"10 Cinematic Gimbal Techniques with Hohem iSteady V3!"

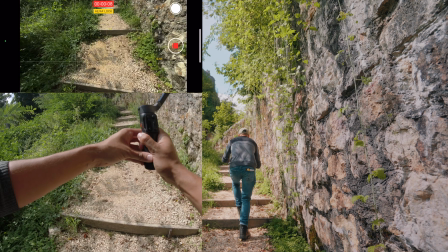I'm going to start walking and then slowly tilt up the camera as I push forward, just like that.
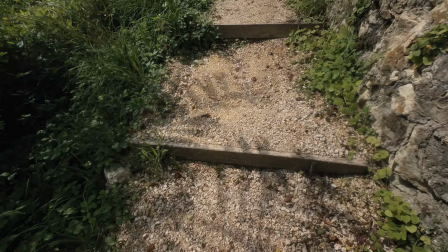So now we're going to create a selfie parallax shot. And for that, I'm going to use the AI tracker to help me keep me centered in the frame as I create that camera movement.
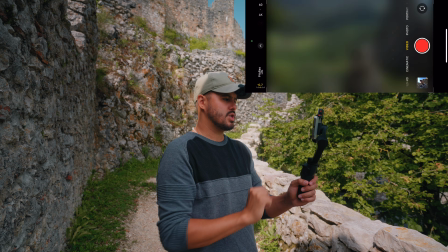I will be switching over to the selfie camera,
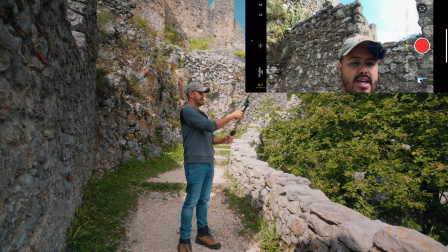and I will be extending the pole all the way and then angle the camera towards me.
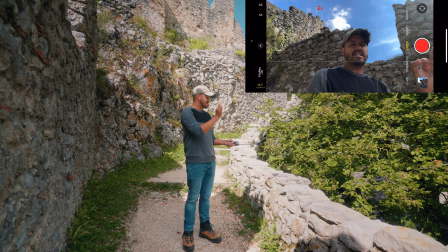And then I'm going to activate the AI tracker by holding up this sign.
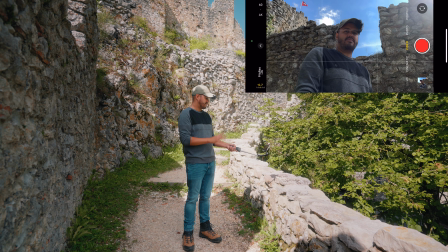And if I hold it this way, the flag will also be in the frame. So I'm going to create a sort of low shot and then turn the gimbal as I look around. Also important, as I turn the camera to the right, I move with my head to the left. And this creates this parallax effect.
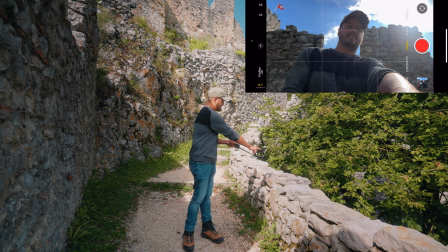So I will be setting and locking the focus on me, okay?
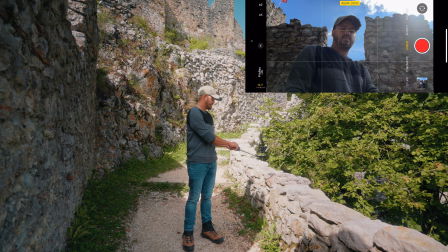And then I will start the recording.
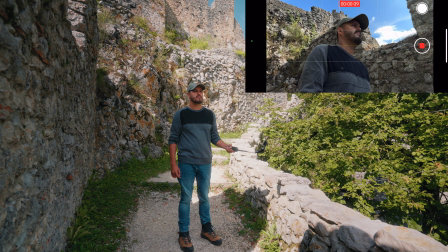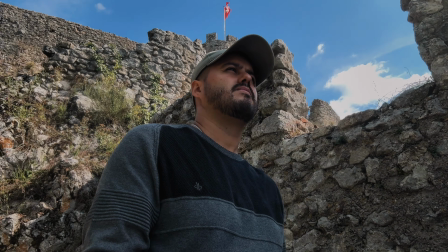So let's now create an FPV shot. And for this, I've set the gimbal to FPV mode. This unlocks all motors.
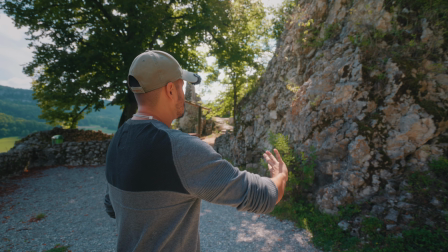And I'm gonna get a little bit creative where I sort of push forward and then slowly tilt up the camera and turn it to reveal the ruin. Now, to better understand this, let me show you what I mean. So this will be my ending shot.
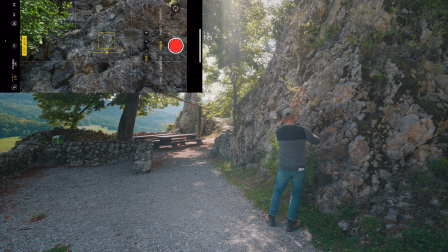I'm going to set and lock focus on it. Then I'm going to angle the camera around 170 degrees, starting with a reveal shot.
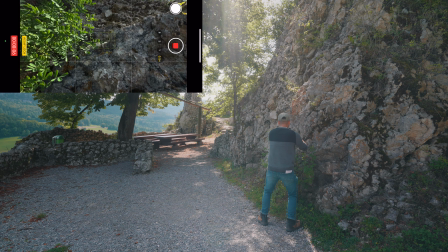I'm going to reveal the location like that,
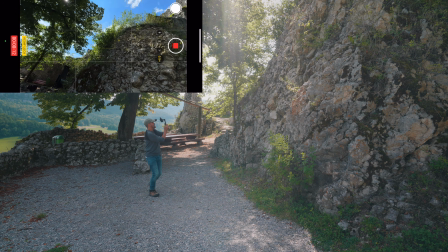and then sort of tilt the camera so that we can see parts of the ruin.
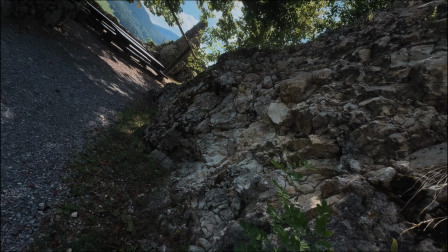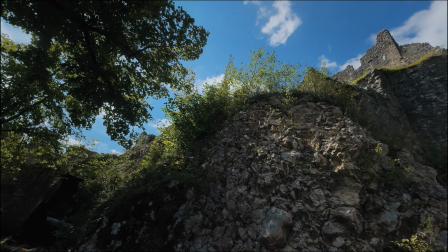So in my next shot, I'm going to create a jib shot where at the same time the camera rotates. What's cool about the Hohem iSteady V3 is that I can press the M button 3 times and the camera starts rotating automatically. This way I can focus on, lifting the camera up and pushing forward while it does the rotation for me.
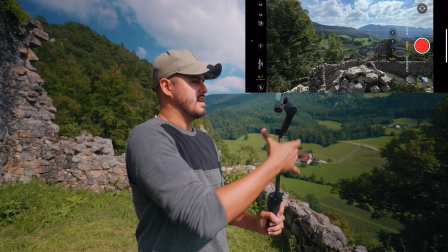So for this shot, I will be using the extension pole. I will be also using the ultra wide angle lens,
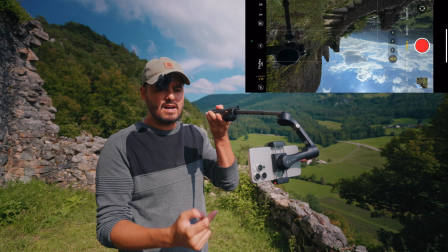and I will also flip the camera upside down so that I can bring the camera as close as possible
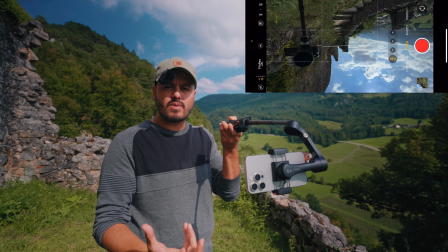to the ground so that we have foreground and can create more depth in our shot.
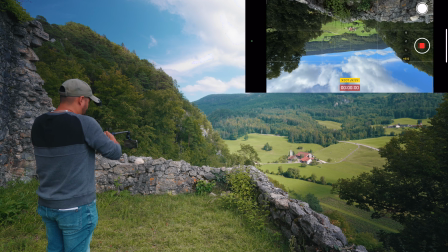And I'm going to press the record button and then
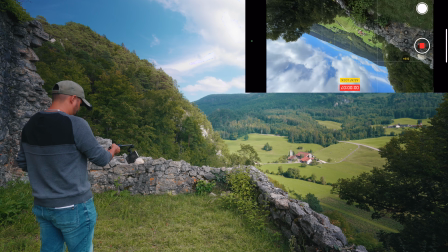push the M button 3 times. All right, and this way it will start rotating.
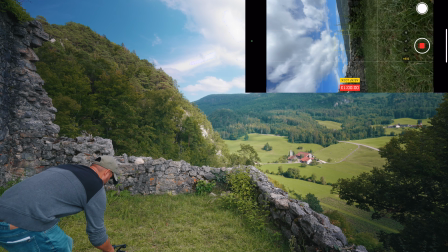And I can now slowly push forward.
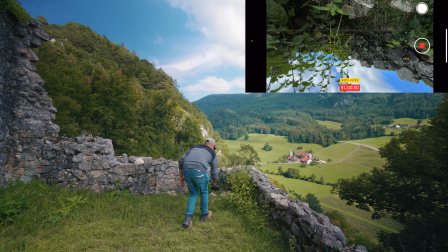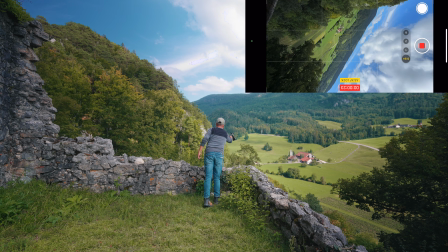There we have it.
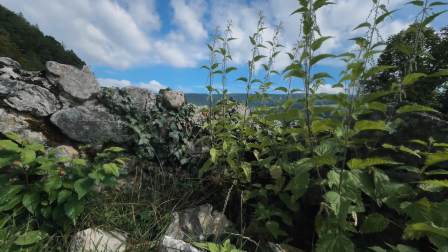So for this shot, I'm going to create an orbit shot, and I want to capture some details as well because we have a lot of wide-angled shots.
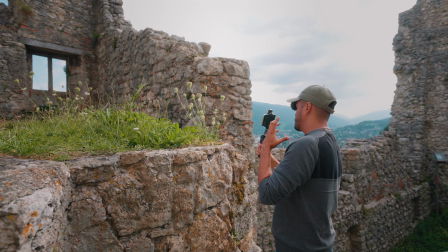I will film this plant and get close to it. This will create more depth and blur out the background as well.
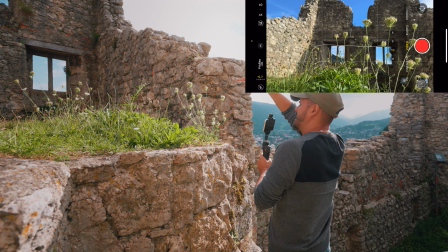I think this looks like an interesting shot because we also have these 2 windows in the background.
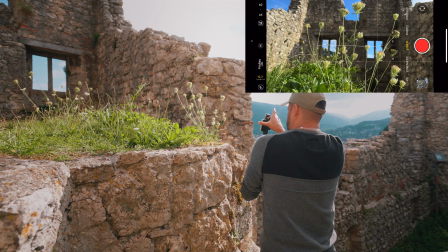So I will use the 1x lens, and then I will slowly orbit around it.